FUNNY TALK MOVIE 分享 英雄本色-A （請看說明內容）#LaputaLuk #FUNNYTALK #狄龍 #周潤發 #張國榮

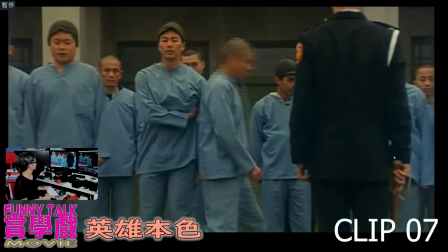笑位就在這裏狄龍哥在監獄裏面一字排開就是監獄裏面好像回到學校一樣有一個紀律的訓練
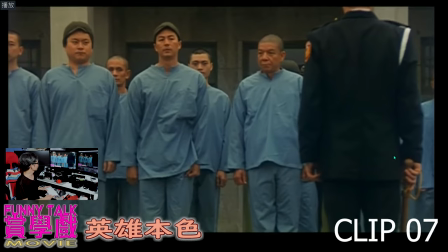相對於
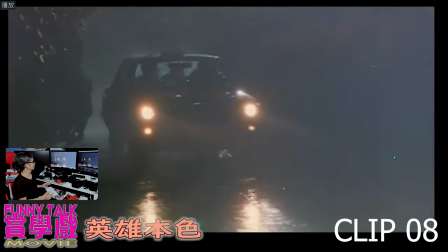張過榮在那裡列隊在一個警口列隊
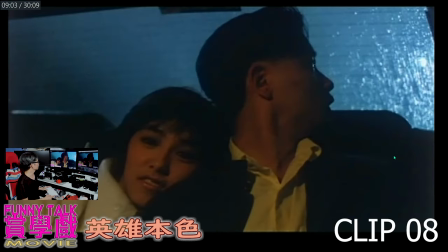接著到這場戲這場戲已經是迪龍哥坐牢了回到香港當然張過榮和朱寶爾已經很親密
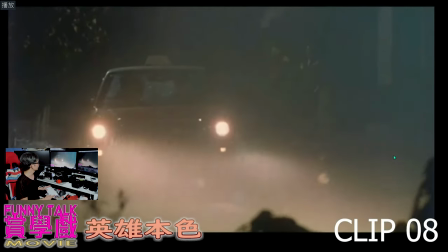張過榮見到迪龍哥
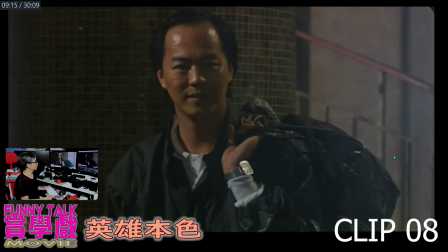在這裏迪龍哥應該是比較辛苦的戲就是他很想見弟弟 很開心
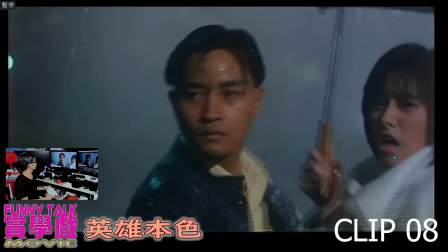想著洗心革面但在這裏 張巨人當然是不原諒他因為在台灣那邊的黑道他找殺手殺了他的爸爸
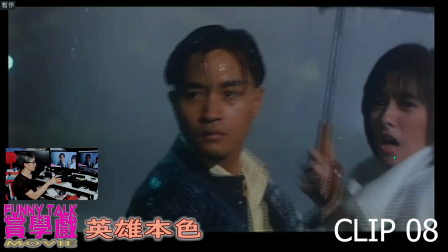當然之前那場戲就說爸爸很疼兩個兒子這就導致他的兄弟決裂
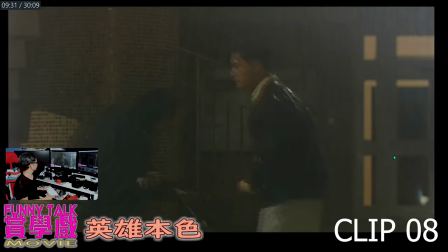這裡就是兩兄弟相遇然後張國瓶當然不放過他
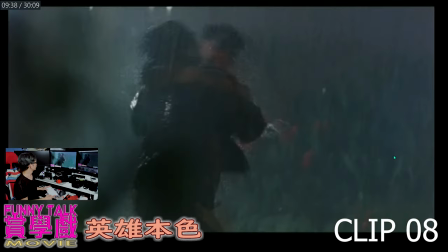然後抱著一塊來打
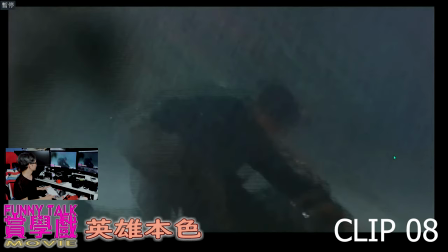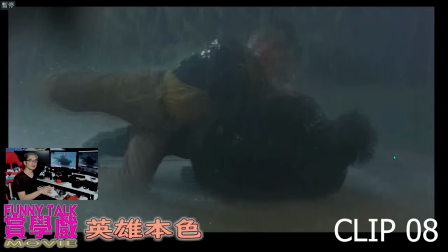他抱著一塊膽在我們《老友相聚》的片段雷志倫先生已經說了他當時在現場看著他拍就是自由發揮的他們在這裡打來打去不知道NG了一兩次還是怎樣
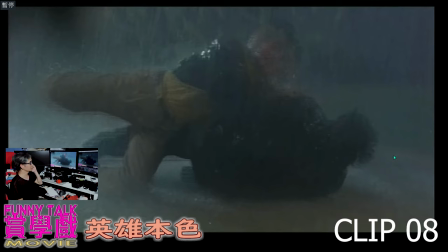或者應該都不用NG了因為他們的資深演員應該做到了應該是臨到濕透了即是見底了這場戲就突顯了他們兩個兄弟的決裂情境在當年你冒著打架這些場面
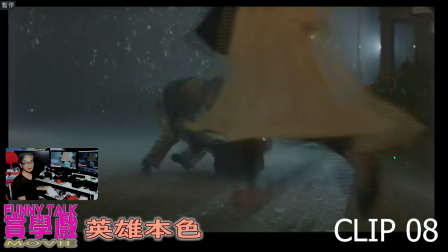其實不多不多的
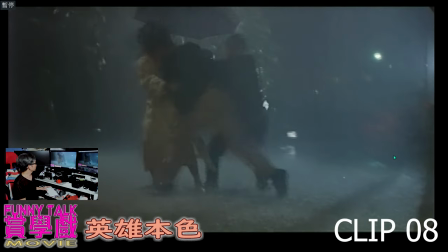為什麼呢因為這些用水車淋下來然後打架那樣東西
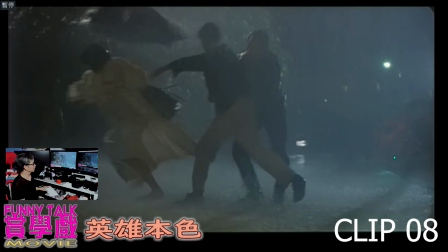其實難拍的在當年是難拍的但是吳宇森導演用了一個很真因為你兄弟決裂其實沒有什麼有劇情的表現
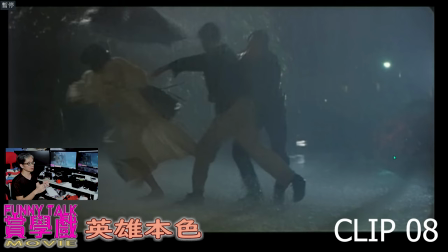為什麼呢你兄弟決裂其實很容易拍的就是做一場那些文戲大家在馬戰或者拍檯或者翻檯也可以但是吳宇森導演想有一種藝術的質感
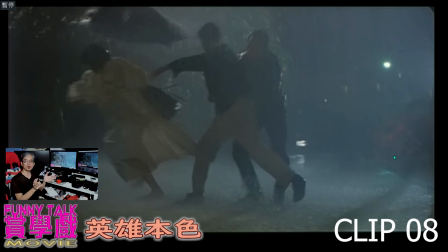就是說你這樣這些人很慌因為你那些警匪片常有不如就安排一場水戰這些下雨的戲給他們打鬥去加強他們兄弟決裂的質感
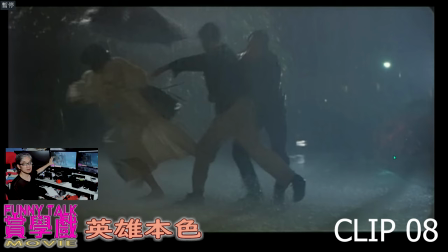然後還有就是朱寶儀這個角色這麼純良的角色在兩個大男人裡面因為其實兩個人打鬥是不過癮的打來打去加水戰不過癮但是吳義昇導演就非常好他就安排多一個我們叫中介角色
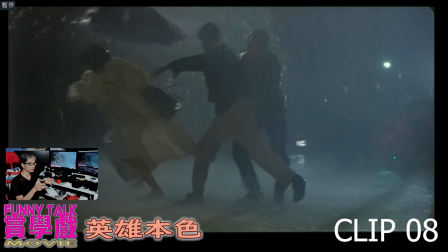就混和他們裡面那種打鬥的情節即是比他們多一點這件事就是讓觀眾看到多很多的東西你想想就這樣反抬就搞定但是現在這一場戲就在互相輾轉